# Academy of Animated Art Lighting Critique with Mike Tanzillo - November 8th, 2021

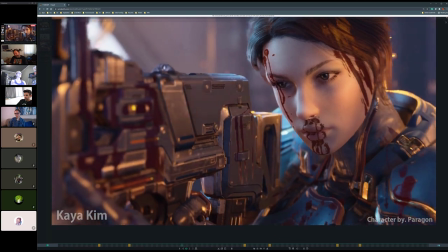[19:45]
so also like there's something weird just check just check her nostril it's kind of like a weird reflective ring in there but this is looking
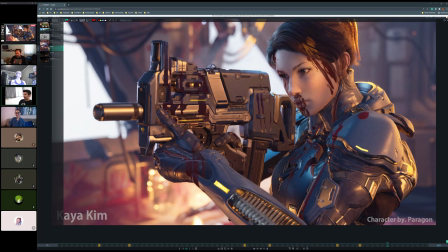[19:53]
really good sorry we're being really nitpicky but this is uh i think overall this is a very very cool a good bit of character lighting and i i also i'm looking now that the her right thumb that is
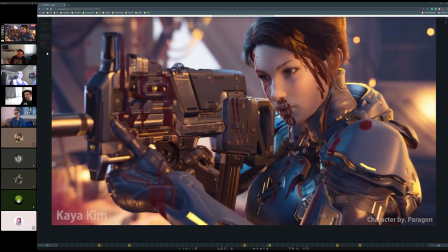[20:07]
like going through the trigger maybe what that's what that is?
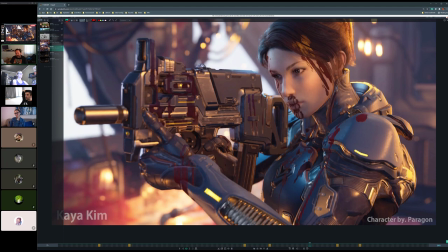[20:13]
I think... Maybe I'll put more shadow there too. Yeah, I don't know if I'm going to parts. Yeah, maybe a little bit.
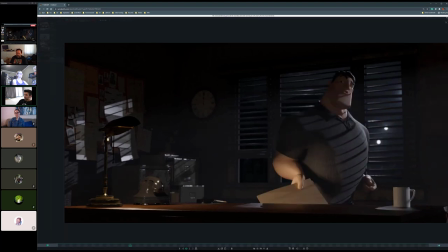[20:25]
Let's hop over into... So, Kel, there were two submissions. This is the more recent one. They're just updated a little bit? The animation is more just to see how he moves through the light rather than the colors and the values.
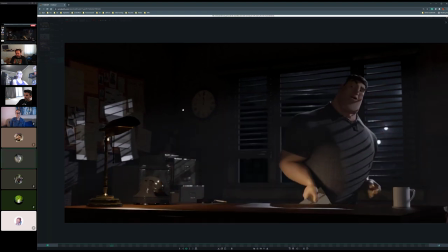[20:41]
Yeah. but yeah this still is more for the final look okay i love i love the way that you have this like positioned apologies for the crying in the background my parents are in
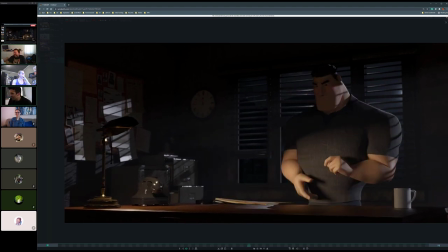[20:57]
town they've got my daughter it's all cool um but i'm sure i'm sure things are going really well in there um so uh
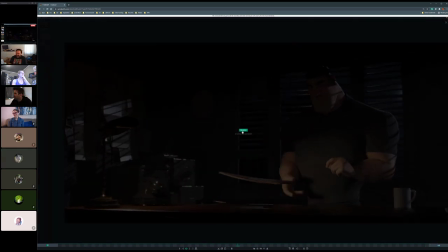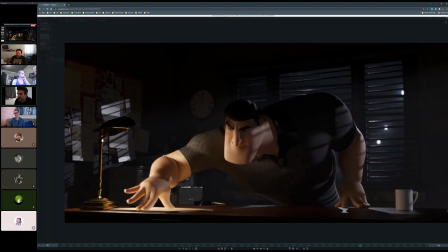[21:11]
so i love that the character is kind of standing back it's like in in just kind of like
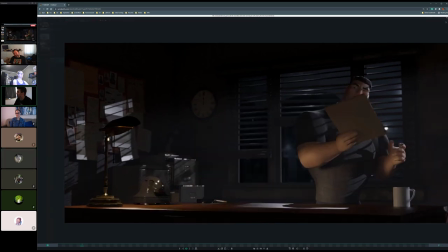[21:17]
simple, you know, whatever lighting, just like, oh, nice and easy. No problem. And then all of a sudden he's like stepping into the light and it's like all of a sudden much more dramatic.
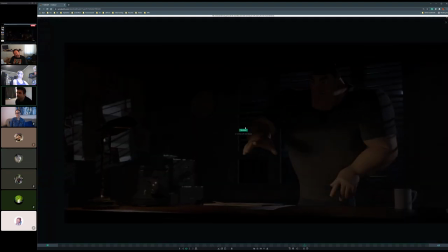[21:25]
I think that's really, really, really smart. I like that.
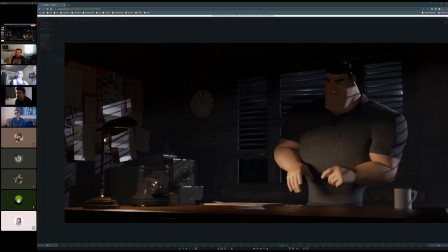[21:31]
Let's see.
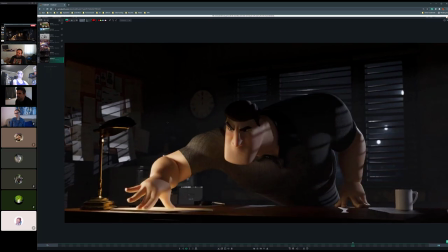If you wanted to look into detail, then you could pull it still if you have that, if that's easy to swap back in.
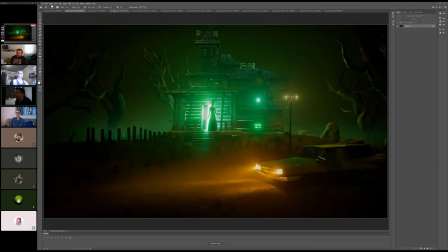[21:42]
Yeah, let me see. I got that in the over here. Yeah.
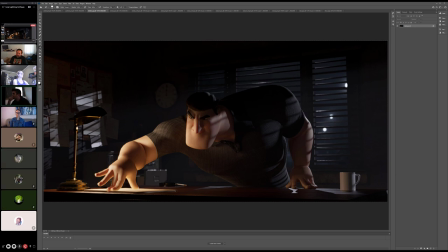[21:48]
Because the one thing I was thinking about, is I'm wondering if we could emphasize more of the light being kind of an upward trajectory, like underneath him at this point, because it's really, because the lamp is really pointing down here,
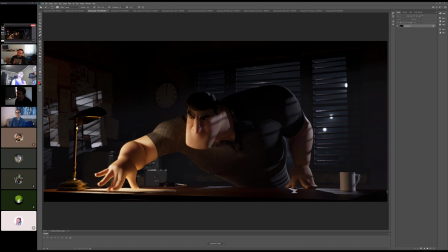[22:03]
right? And all the light that's on him would be coming up like that. So I would play that up a little bit more. I thought the same thing, and I added a bounce light right on the folder, just affecting him.
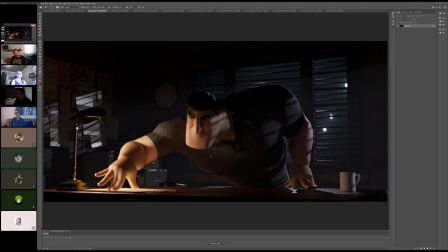[22:17]
And I found that it sort of lightened the shadows on the screen right side of his face a little bit too much and lowered how dramatic it looked. Gotcha. Further to the left. The other thing too is I would tone down these lights a little bit on him.
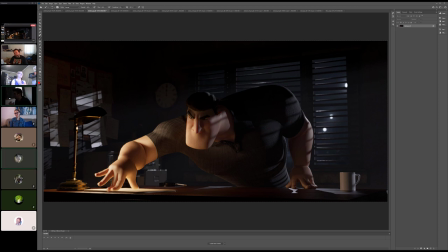[22:34]
Especially as he... I mean, I think it's fine in the beginning, but as he steps forward, as he makes that quick movement, as I get much darker, I just saw myself on the screen there. You can subtly have those kind of pull back a little bit on him i think they're fine back over here
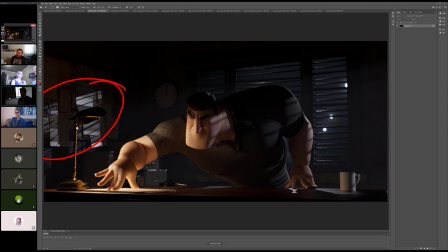[22:50]
it's just a matter of like really emphasizing the the strength of that light versus what we're seeing coming in from outside the window
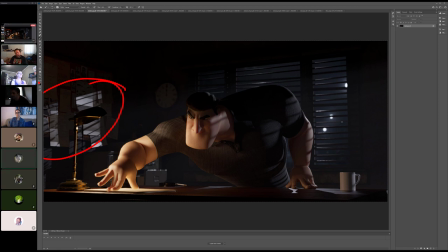[22:57]
so would you would you animate that value just for that single light and specifically on him not on the like if you if they're all one light right now i would do them as two different ones and just have it on him or you could do it in the comp too you could
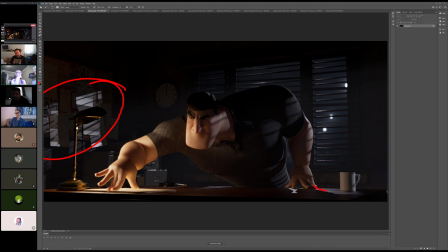[23:09]
just pull it back a little bit there um this is like the same as my film noir one oh you're right yeah yeah it is it's similar yeah uh large men love to come very close to desk lines um and then i would soften this shadow a little bit too i think it's
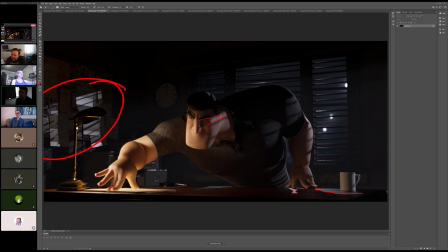[23:27]
i like because because this like the the the like the softness of the shadow from the blinds looks good and i know that it would be a little bit tighter in here i just think that's a little bit too tight okay just because because again window light it passes through the panes of
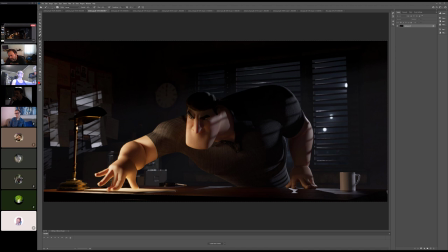[23:41]
glass which diffuses it more than we think uh maybe maybe if he maybe maybe if you get the lamp a little higher so that it does look like
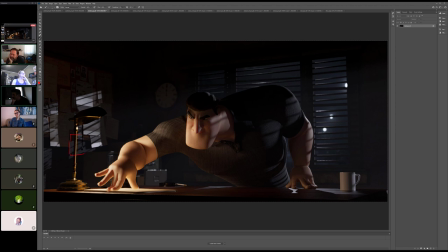[23:58]
he's being lit from the lamp and then you can take this geo and just just scale it yeah yeah you could try it because then you, you would keep the, uh, the, the grammar, just grammar, grammar to see.
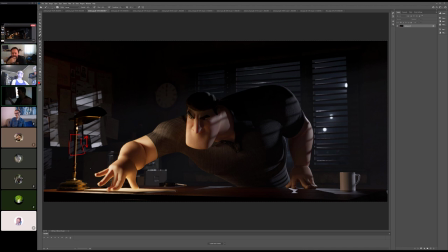[24:15]
Uh, you mean, you mean the elasticness of it, the elasticity of this note? Yeah. Um, yeah, no, I, I, I actually kind of, I kind of think it should stay where it is. Cause that's the way desk lamps look, right? Like, and then it just kind of feel like you don't normally have like a big, tall lamp on your desk.
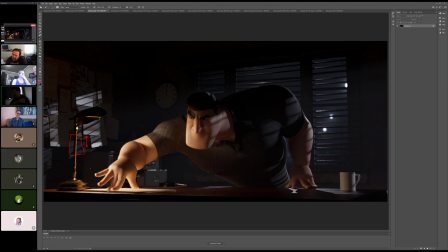[24:33]
It's usually like facing down so you can focus on your task. true and then so maybe maybe maybe just like the the top part like tilt a little a little bit more towards him i don't know the thing about that is that it is animated so um later on oh okay never mind the desk
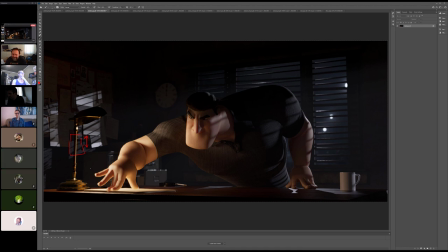[24:52]
and the things move around this is a real silly one but can we nudge the cigarette in more so it's like because cigarettes usually come out of the ashtray that way not that i've seen an ashtray in 20 years but
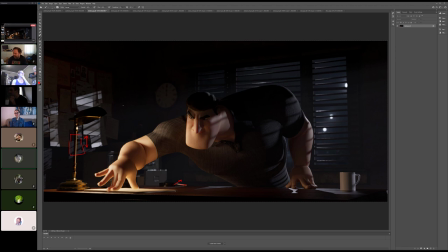[25:11]
all right um and yeah just just uh how much would you bring down that that light on his face like 25 10 or 50 i think like 25 okay yeah now that's not gonna
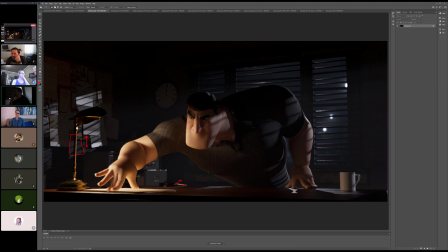[25:27]
work if i do that but uh yeah i think I think the idea is because right now there's a little bit of a question of which one is more dominant in its value. And I think that, um, we definitely, definitely, definitely want it to be, um, the desk lamp.
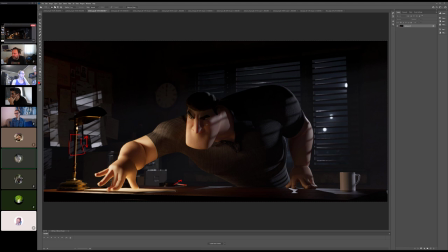[25:42]
Oh, and, and I'm just thinking now he, he does like, he slides the folder in, he's standing around in the background and then he goes, slides the folder in, and then he sort of goes back a bit, um, out of the light, um, for a little bit. And then he goes in and slams the warm light, would I increase it again?
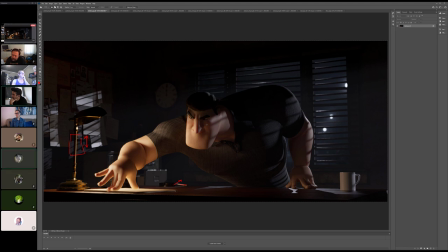[26:01]
Yeah. Yeah, probably. And then when he goes in again, I'll decrease it again. Because basically you're going to have like two different, he's going to be in and out of two different lighting scenarios a little bit.
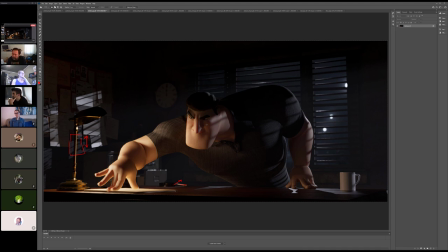[26:13]
Um, you can, you, like I said, you can either, if, as long as he, uh, actually, even if you move slowly, it should be, cause it's not, it's not like a drastic change. We're not like flipping a light on and off. We're just, just animating it like 25%. So I think it'll be, I think it'll be okay.
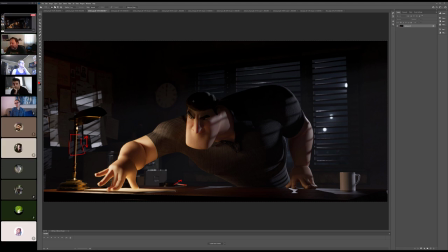[26:27]
Okay. Maybe you can try putting like a neutral density filter, like a dark glass, so that it just blocks it a little bit when he leans in, but when he goes back, then it's fine.